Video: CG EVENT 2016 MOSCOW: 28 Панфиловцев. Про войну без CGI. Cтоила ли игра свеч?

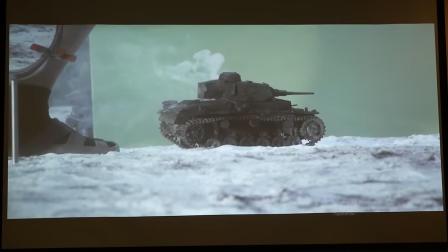[30:14]
Ну да, на самом деле, когда вот мы уже начали заменять внутренности танка,
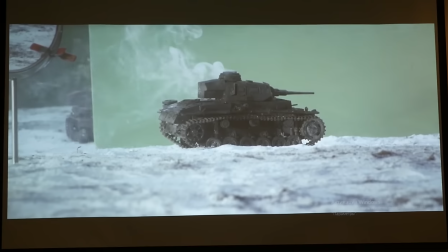[30:19]
он там настолько был забит до отказа всякими микросхемами, что он достаточно сильно потяжелел.
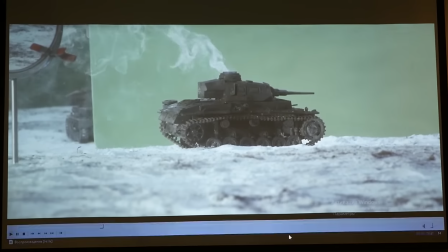[30:24]
Вот, и, соответственно, и плюс еще съемка в рапиде, да, в 96 кадров в секунду и последующее, соответственно,
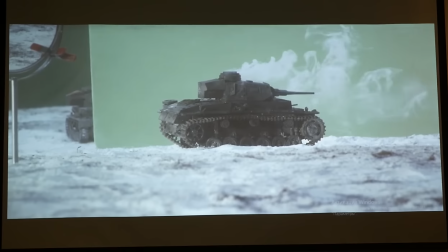[30:32]
ну, замедление, да, до 24, приводил как раз к нужному результату, что танк в кадре, все движения становились более такие плавные,
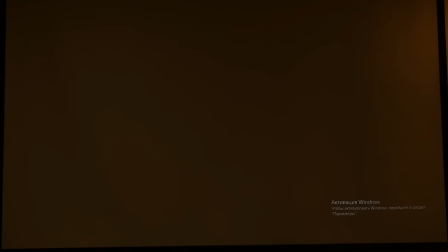[30:43]
и он, ну, вот, выглядит после этого уже увесисто достаточно.
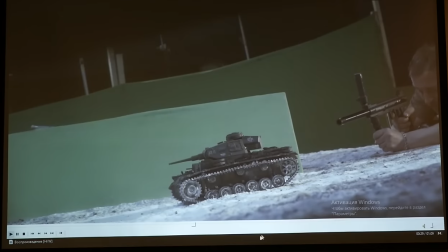[30:47]
Дело в том, что те танки, которые вы видите, вот эти тройки и четверки, это очень маленькие танки.
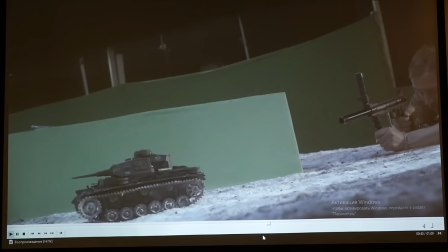[30:52]
Это реально маленькие танки, они весят, ну, там, типа, я не знаю, сколько там, 15 тонн, да, или ну, около того. Ну, то есть это легкие танки.
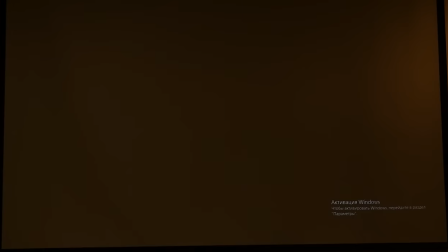[31:00]
Они, мы когда смотрели хронику, собственно, реальную, для того, чтобы понять вообще, что, как там выхлопы у них работают, как они двигаются, едут.
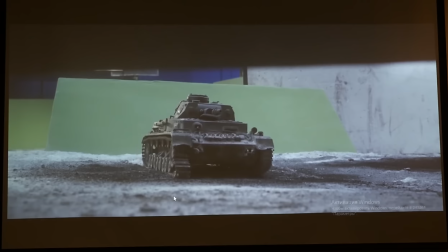[31:09]
А, реально, вот сейчас отличить, если еще в ЧБ перевести, вы и не отличите, серьезно.
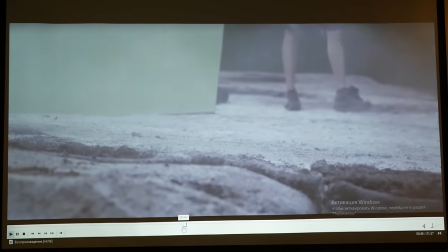[31:14]
А, вы заметили, кстати, размер хлопушечки? Очень замечательно такой. Еще?
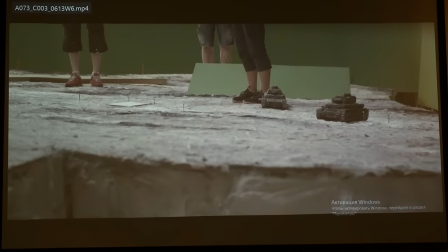[31:21]
Нет? То, что вы сейчас видите, мы в итоге в конце брали, естественно, не все.
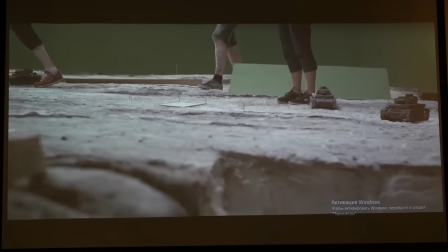[31:26]
Ну, у нас была идея вообще поле взять макетное. Вот полностью.
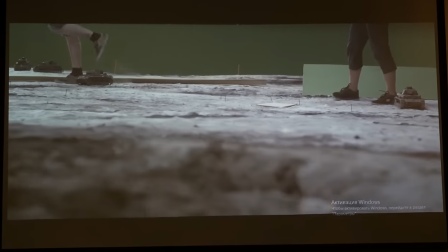[31:32]
Но мы, когда начали это все дело складывать,
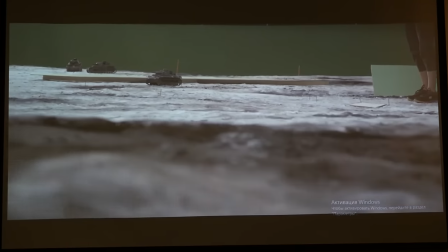[31:37]
композить, смотреть, в итоге выяснилось, что, ну, к сожалению, макетное поле,
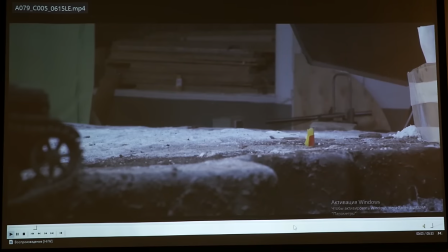[31:43]
тяжеловато его органично вписать, поэтому нам пришлось страшное, нам пришлось вырезать танки.
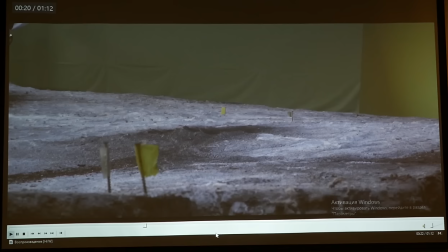[31:49]
И девочки, ротоскоперы, я не знаю, кто-нибудь здесь есть. А самое страшное было это вырезать падающий снег с гусениц.
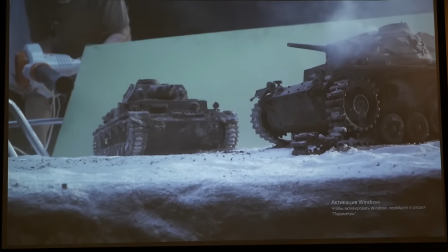[31:57]
Это вообще ад. Идея, да, была такая, сделать Invisible Compose, как мне Ванька вчера сказал.
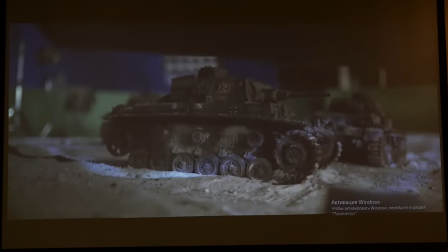[32:04]
Вот, да. И мы очень надеемся, что фильм вот по визуалу прошел,
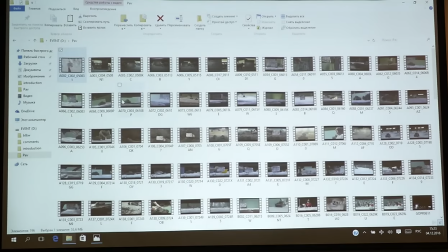[32:12]
как бы попал в ту область, когда люди, ну, действительно, они видят, во-первых, не верят, не понимают, что это такое, вот нам это лестно.
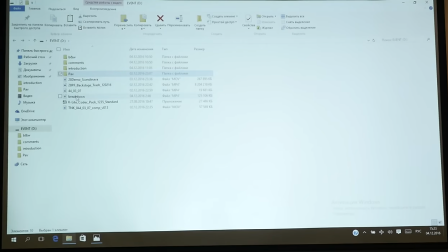[32:19]
А во-вторых, что, как бы сказать...
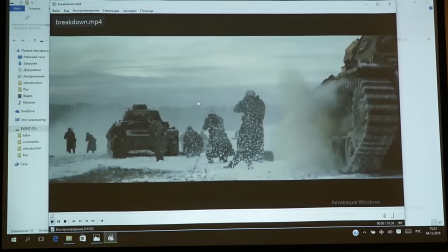[32:24]
Через по прошествии времени, ну, все CG, оно видно становится, да, то есть технологии улучшаются, улучшается рендер там и так далее.
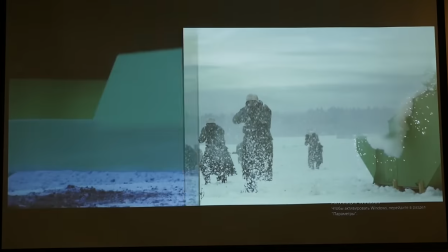[32:31]
А в нашем случае мы надеемся, что вот эти практические эффекты, они как были живыми, так и останутся.
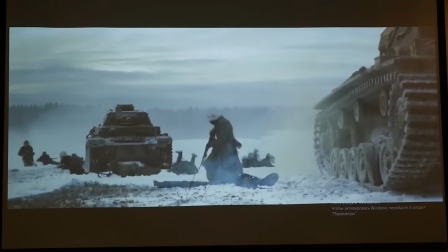[32:37]
Эти танки, которые вы видите, они в некотором смысле, возможно, будут просто следующим референсом для компьютерной графики.
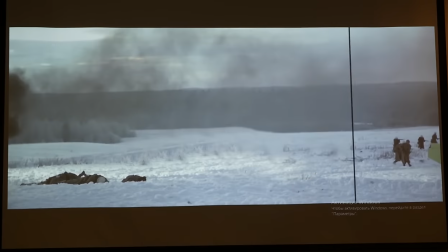[32:43]
Вот, потому что мы обращались к хронике, и хроника была для нас лучшим референсом.
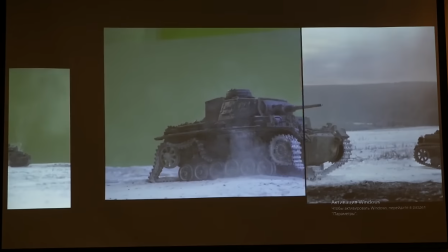[32:48]
Вот сейчас мы очень надеемся, что вот мы попали именно сюда, и вот это будет референсом, ну, возможно, даже для вас в следующих проектах.
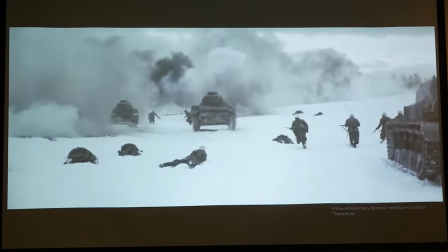[32:56]
По поводу, кто работал на проекте. Дело в том, что собрать...
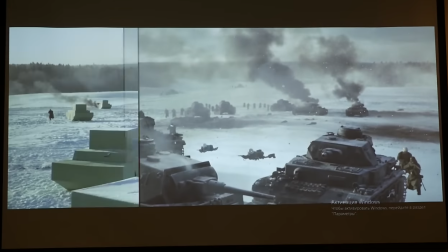[33:02]
У тебя, кстати, есть слайд про Биг? Нет, нет.
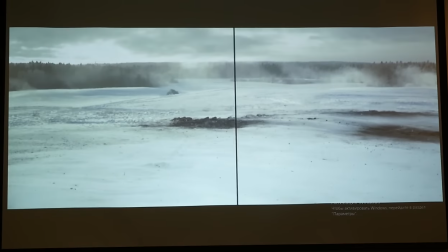[33:07]
Ну ладно. Дело в том, что собрать команду, которая бы... Ну, гудинщиков найти это вообще, это Unreal в Петербурге тем более.
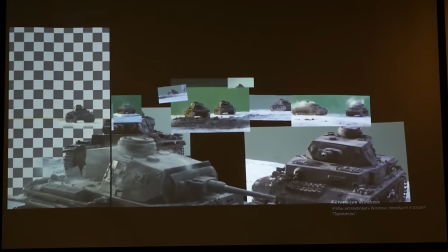[33:16]
Его в Москве-то не хватает. Аниматоров, вы вчера сами были, слышали, с аниматорами вообще...
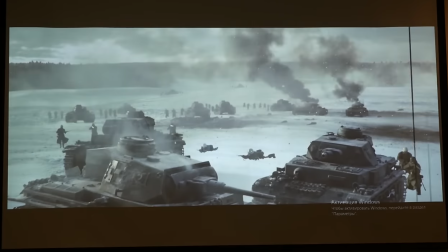[33:21]
Ужасно все. Соответственно, набирая команду именно композа, да,
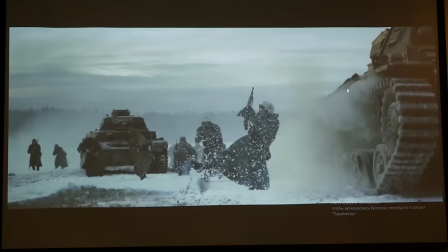[33:28]
мы как минимум отсекали очень огромный пласт в пайплайне,
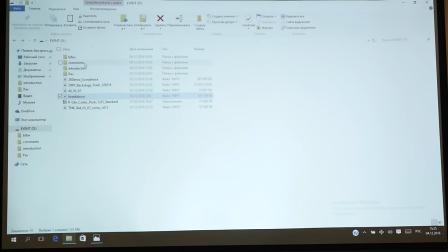[33:32]
который как бы все стандартные студии тянет достаточно сильно,
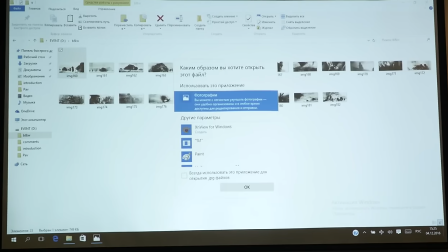[33:37]
потому что всегда рендер в самую последнюю очередь, там ла-ла-ла и так далее,
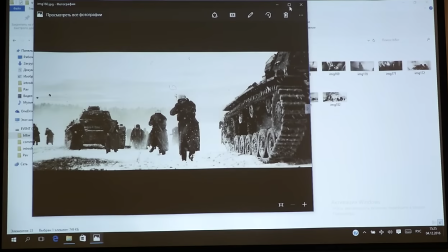[33:42]
и композер не спит ночами, потом это еще и красить надо, офигеть. Поэтому, естественно, да.
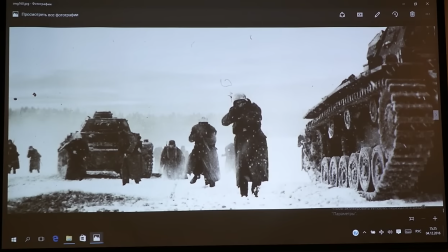[33:49]
Вот, и команда, которая... А, да, кстати, это Миша распечатал шоты из фильма и отфоткал их.
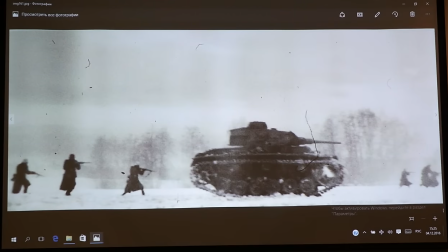[33:55]
Ну, то есть он распечатал в черно-белом варианте, отфоткал, и вот такая красота. Вот видите, это как хроника, соответственно.
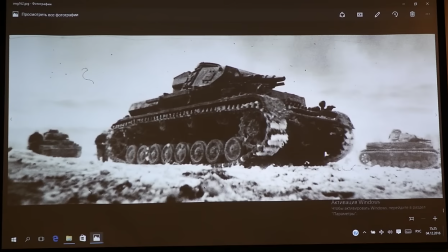[34:01]
Будет режиссерская когда версия в черно-белом варианте, я думаю, что это будет интересно.
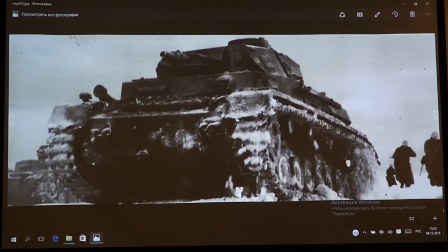[34:06]
Вот, и, соответственно, мы собирали команду со всей России. У нас ребята приехали из Красноярска, там, из...
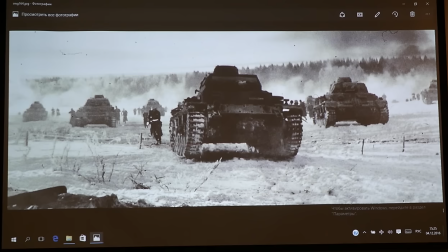[34:16]
Да, да вообще отовсюду, да, там с юга России, с севера и так далее. То есть у нас такая разношерстная публика получилась.